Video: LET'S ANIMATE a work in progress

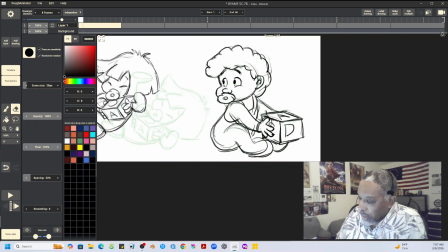[16:50]
So like for instance here in the beginning, she's already in movement here. So it's understandable that as she rolls into the scene, that's pretty much a complete action in and of itself.
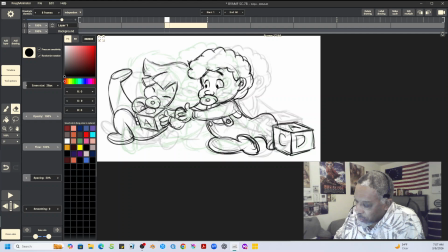[17:07]
Now here he comes, turns around to help her. So realistically, there's probably still some more movement between here and there.
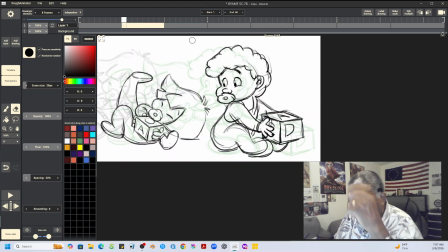[17:19]
So, for instance, I could add a drawing in here. Let's just add a blank drawing, and we'll say,
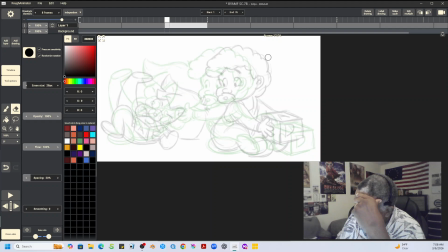[17:28]
well, the first thing that occurs to me is she's going to keep moving.
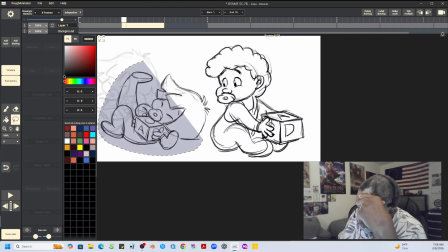[17:34]
So if I grab her again here and I go copy,
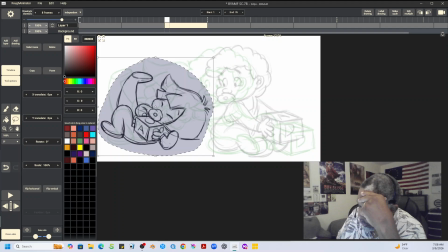[17:41]
go to the blank frame and paste it, then I would say she's probably going to still keep moving. Now I can move the little tilt point here and use the pivot uh,
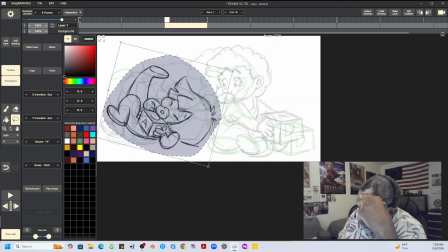[17:56]
here to keep her moving, so that she's still rolling on her back even more than she was.
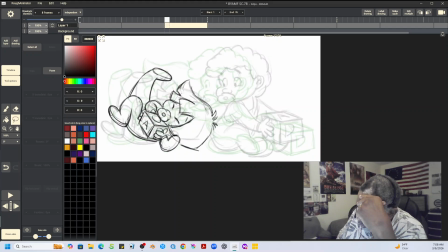[18:05]
See, the reason for that is that technically she would keep moving, and then Lenny's gonna pick her up. Now I would say he could anticipate that, so we might do that this way.
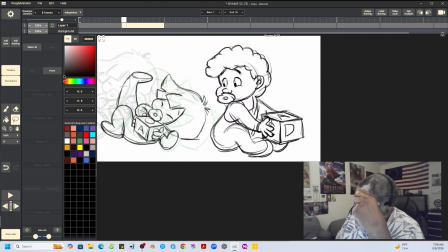[18:20]
So for instance, we might grab his head here,
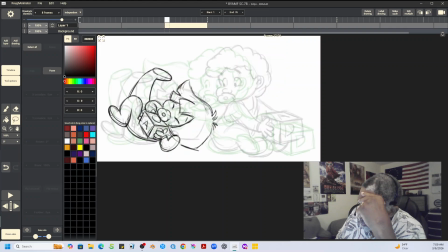[18:25]
and we'll go copy, we'll go to the blank frame and paste, and we could anticipate I'm going to drop his head down a little bit. You'll see what I'm going to do here in a minute. And anticipate.
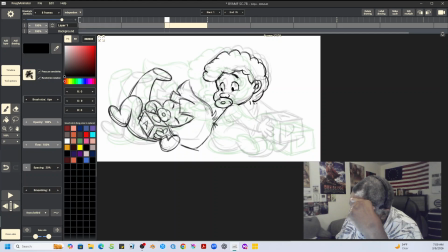[18:43]
So what I'm going to do is I'm going to have his hands come up off the block that he's holding to anticipate that he's going to help her. So he lifts his hands up
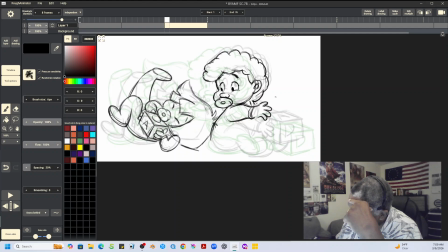[19:02]
off the block, both hands here. And in fact, that might even mean that he drops the block that he's holding. You know,
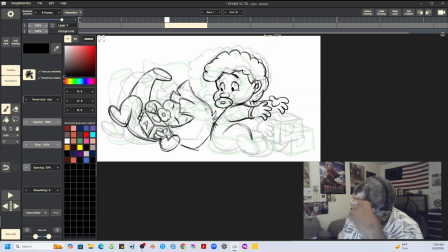[19:19]
I'd probably keep his body where it is, and I probably have the block drop. So let's say,
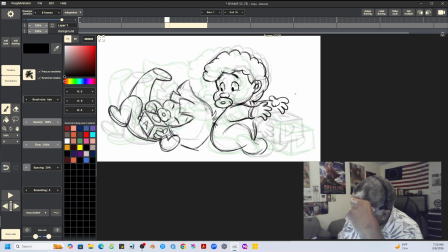[19:37]
yeah, I could have, let's see, I could grab the block here, copy that, go back to frame, paste it. So I could have him drop the block.
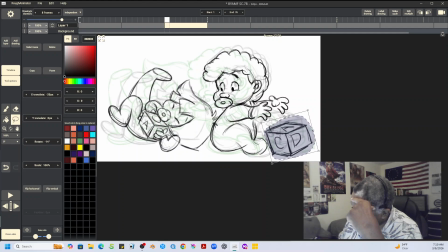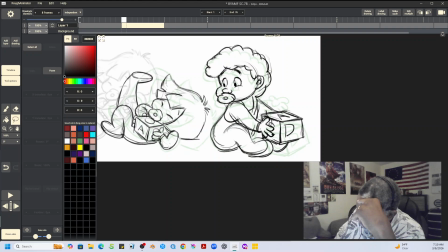[20:01]
So it's like he's here, he drops it, and it settles. So,
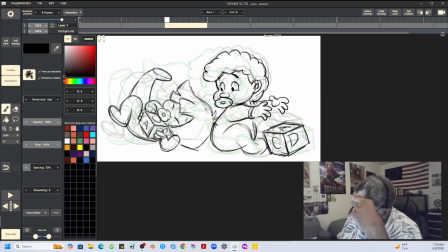[20:12]
because he's going to come over and help her, you see. Now let's flip that.
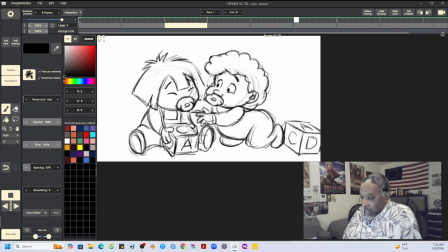[20:24]
Yeah, so you see he's kind of anticipating that he's going to come and help her.
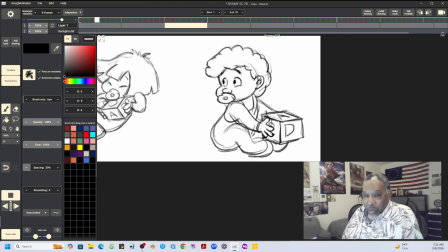[20:32]
Just even that one drawing starts to get his movement starting in her direction.
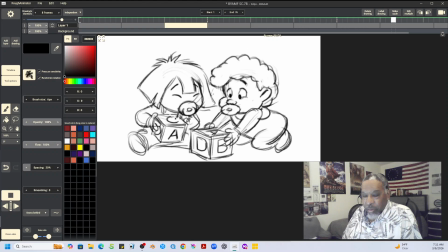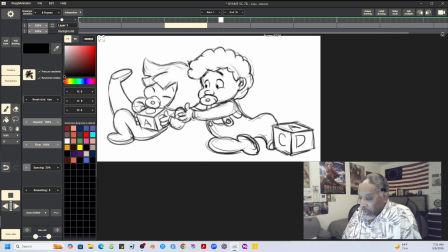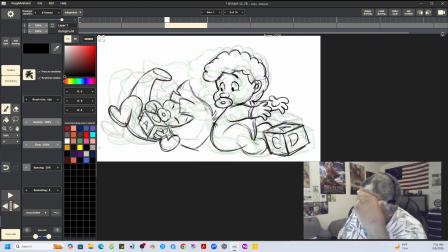[20:48]
Um, Now what I could do here, she's dropping down here.